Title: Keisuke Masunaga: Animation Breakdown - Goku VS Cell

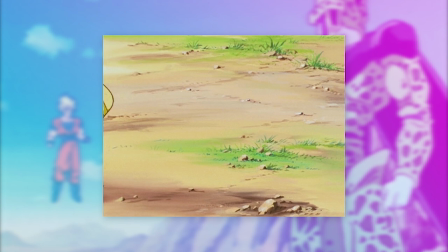[0:00]
How are you doing everyone and Keisuke Masanaga for the first time in a while will be the animator of discussion.
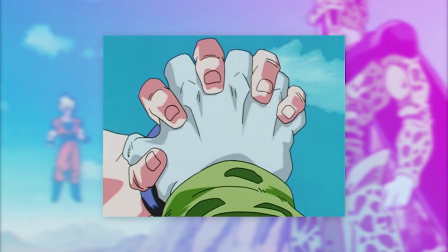[0:06]
The sequence in particular is from the much loved episode 179 well known for its fast-paced and impactful action sequences.
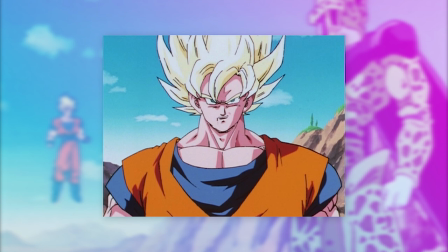[0:13]
Keisuke Masanaga is also the animation supervisor with Naoki Mahara as an uncredited assistant supervisor.
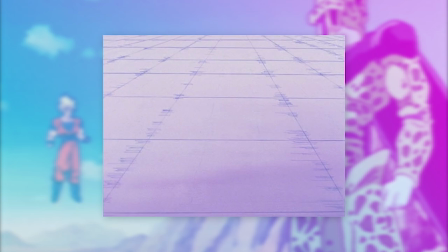[0:20]
And while Masanaga was certainly heavy on corrections and strayed from the character sheets he like always brings
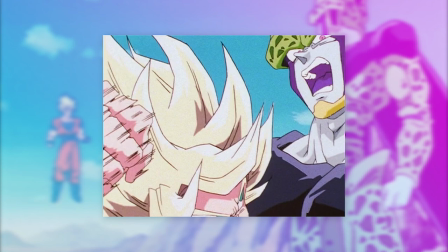[0:26]
a level of intensity to his episodes that is quite unmatched by many other supervisors on the series.
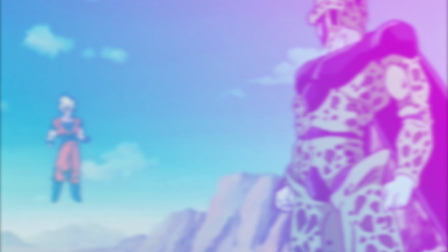[0:32]
And coincidentally, like the previous episode I just discussed, Daisuke Nishio is again the director and storyboarder.
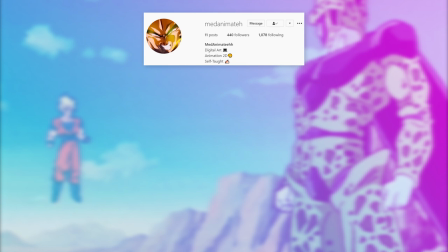[0:39]
But like usual before we go any further, the featured artist of this video is Medinaimata.
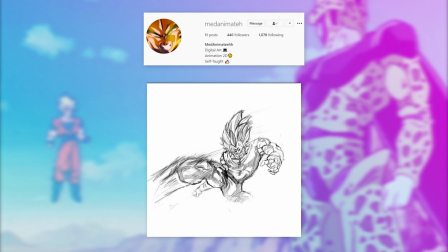[0:44]
His work is quite expressive and intense, really making it stand out, so go give him a follow, I'm sure he would very much appreciate it.
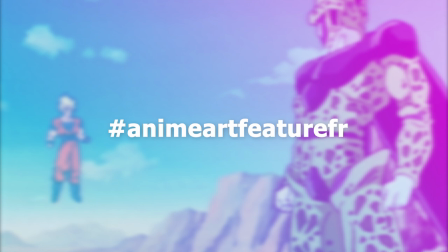[0:52]
The link to his account is in the description and and take me on either Instagram or Twitter while using this hashtag in your posts to possibly feature in a video.
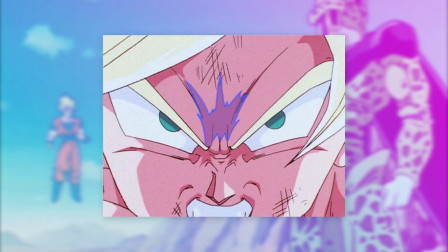[1:00]
And now to Keisuke Masanaga. So starting off we will cut straight to the fight where Goku launches at Cell with a really nice close up.
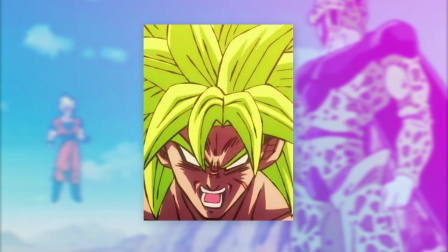[1:08]
The shapes for the shading look great and remind me a lot of Shida's later work being very sharp with a lot of small triangles.
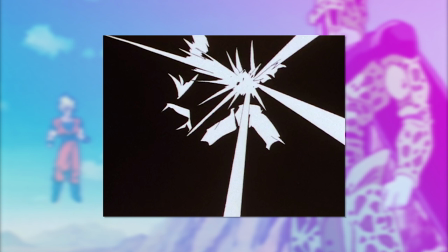[1:15]
Goku draws back a punch with some smears added and a impact frame thereafter with great gestures in regards to Cell especially.
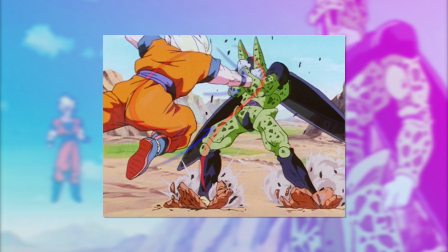[1:22]
The additional effects like the rubble, dust clouds and the camera shake further tie in communicating the impact to this punch.
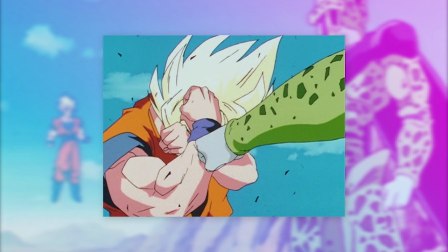[1:28]
Right after, Goku goes to block Cell with some great expressions again. I also quite like that when Cell strikes, his fist still pushes into Goku's right arm rather than just robotically bouncing off,
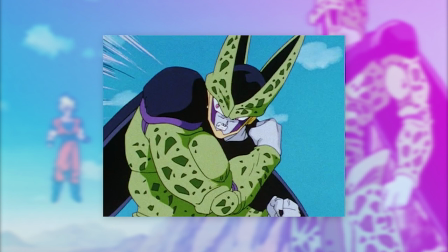[1:40]
as well as animating his eyes as he tries to push back. Then Cell steps back in a defensive position with again a very forceful gesture with some expressive character art in somewhat a similar
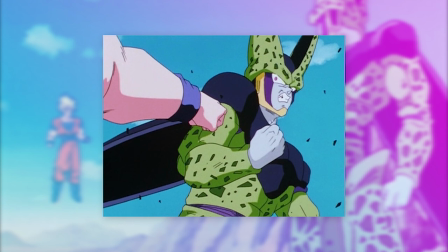[1:50]
format as before which is a trait of his work in that he holds the key pose after a blow which helps sell the weight of it as well as building anticipation
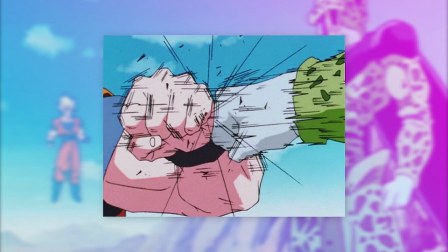[1:57]
to the next one. Then we get some great smears and in this frame as both their fists make contact,
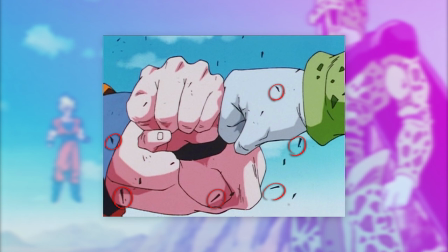[2:03]
Masanaga draws a stack of motion lines all around their hands with a lot of those small triangular shards which is another little feature you'll commonly see in his work that while perhaps small adds some extra intensity.
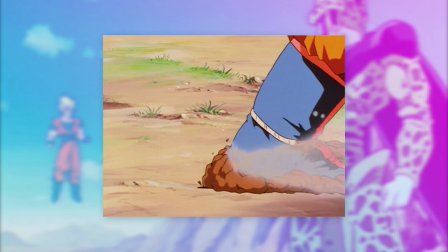[2:15]
And then straight after we get a low angle shot, I quite like how the camera shakes side to side in sequence with the aftershock of their blows
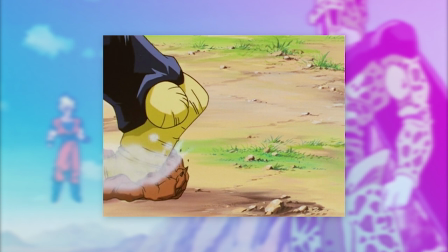[2:21]
before petering out and by having the camera lean back in the opposite direction to the feet,
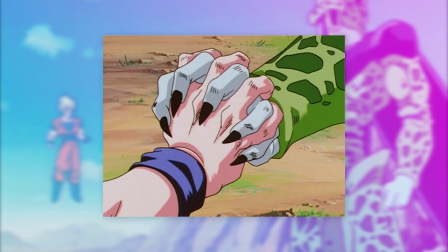[2:27]
it builds this feeling of resistance with the directional forces.
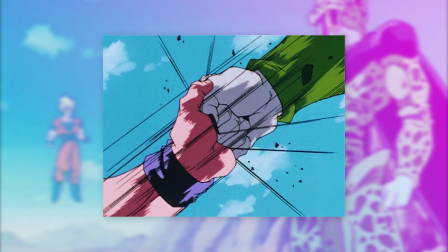[2:30]
Then the two punch with Cell grabbing Goku's hand and Goku grabbing Cell's hand and although perhaps a small detail again, Masanaga rather than just drawing the shading in solid shapes as the arm moves, he instead draws it with shapes that complement the motion of the arms.
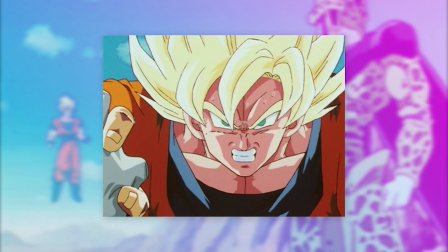[2:44]
And without going off topic from Masanaga, I love Nishio's storyboard here with how he chooses a first person perspective when these two look at each other.
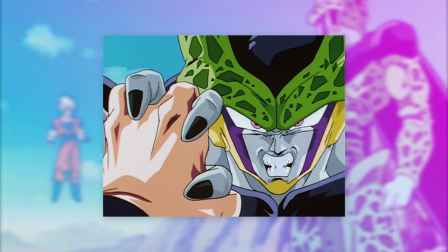[2:53]
But right back to Masanaga, he draws some superb facial expressions with Cell. He carries such a ferocious look complimenting the intensity of the scene.
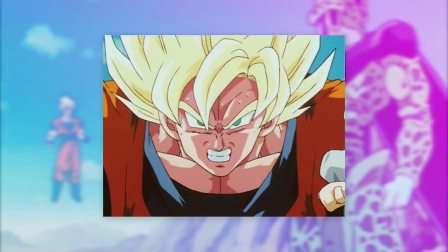[3:01]
Then Mihara steps in with several corrections of Goku which while certainly look great with quite a refined look to the character art that still carries intensity,
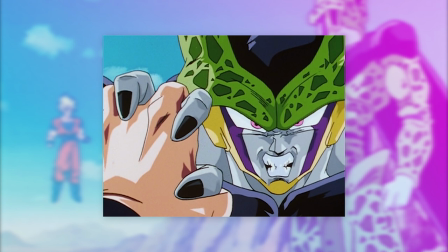[3:09]
it doesn't however carry as much ferocity as Masanaga packs into character but regardless it still looks great. Additionally, Masanaga here could have easily just used stills of the characters staring at each other but does some
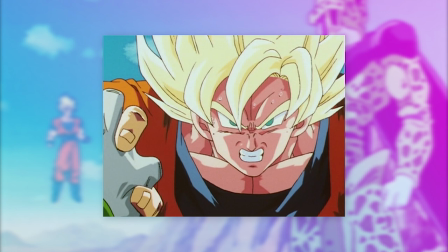[3:21]
subtle animation of the shading which again perhaps minute on the surface provides some sense of movement.
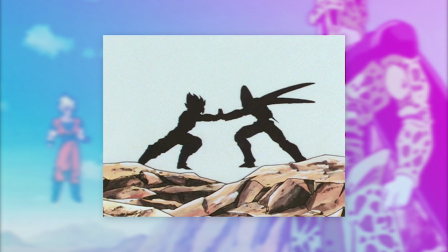[3:27]
But going forward as they both power up we are provided with some nice impact frames of the characters silhouettes before aura erupts
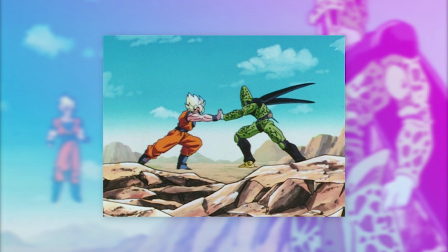[3:34]
in the air which is animated on ones with a loop of about four repeated frames paired with some rather stylish shapes. And when in motion the aura comes off as very forceful and intense, just synchronizing perfectly with emphasizing this big struggle. The camera then shakes horizontally, increasingly going further up and down, elevating the tension.
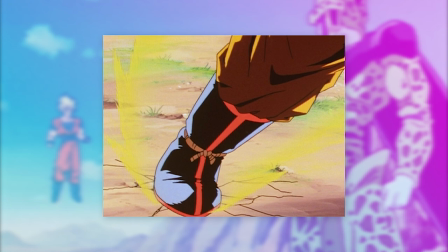[3:54]
We then cut away to some dialogue with nothing overly noteworthy, but soon after they both plant their feet into the ground with some awesome shapes in regards to like the
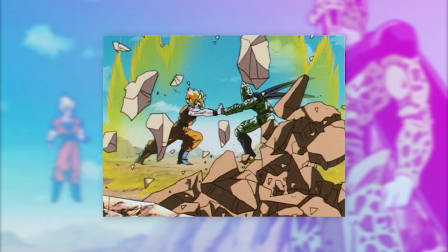[4:02]
chunks of dirt or rock before more rocks crumble away following this S pattern.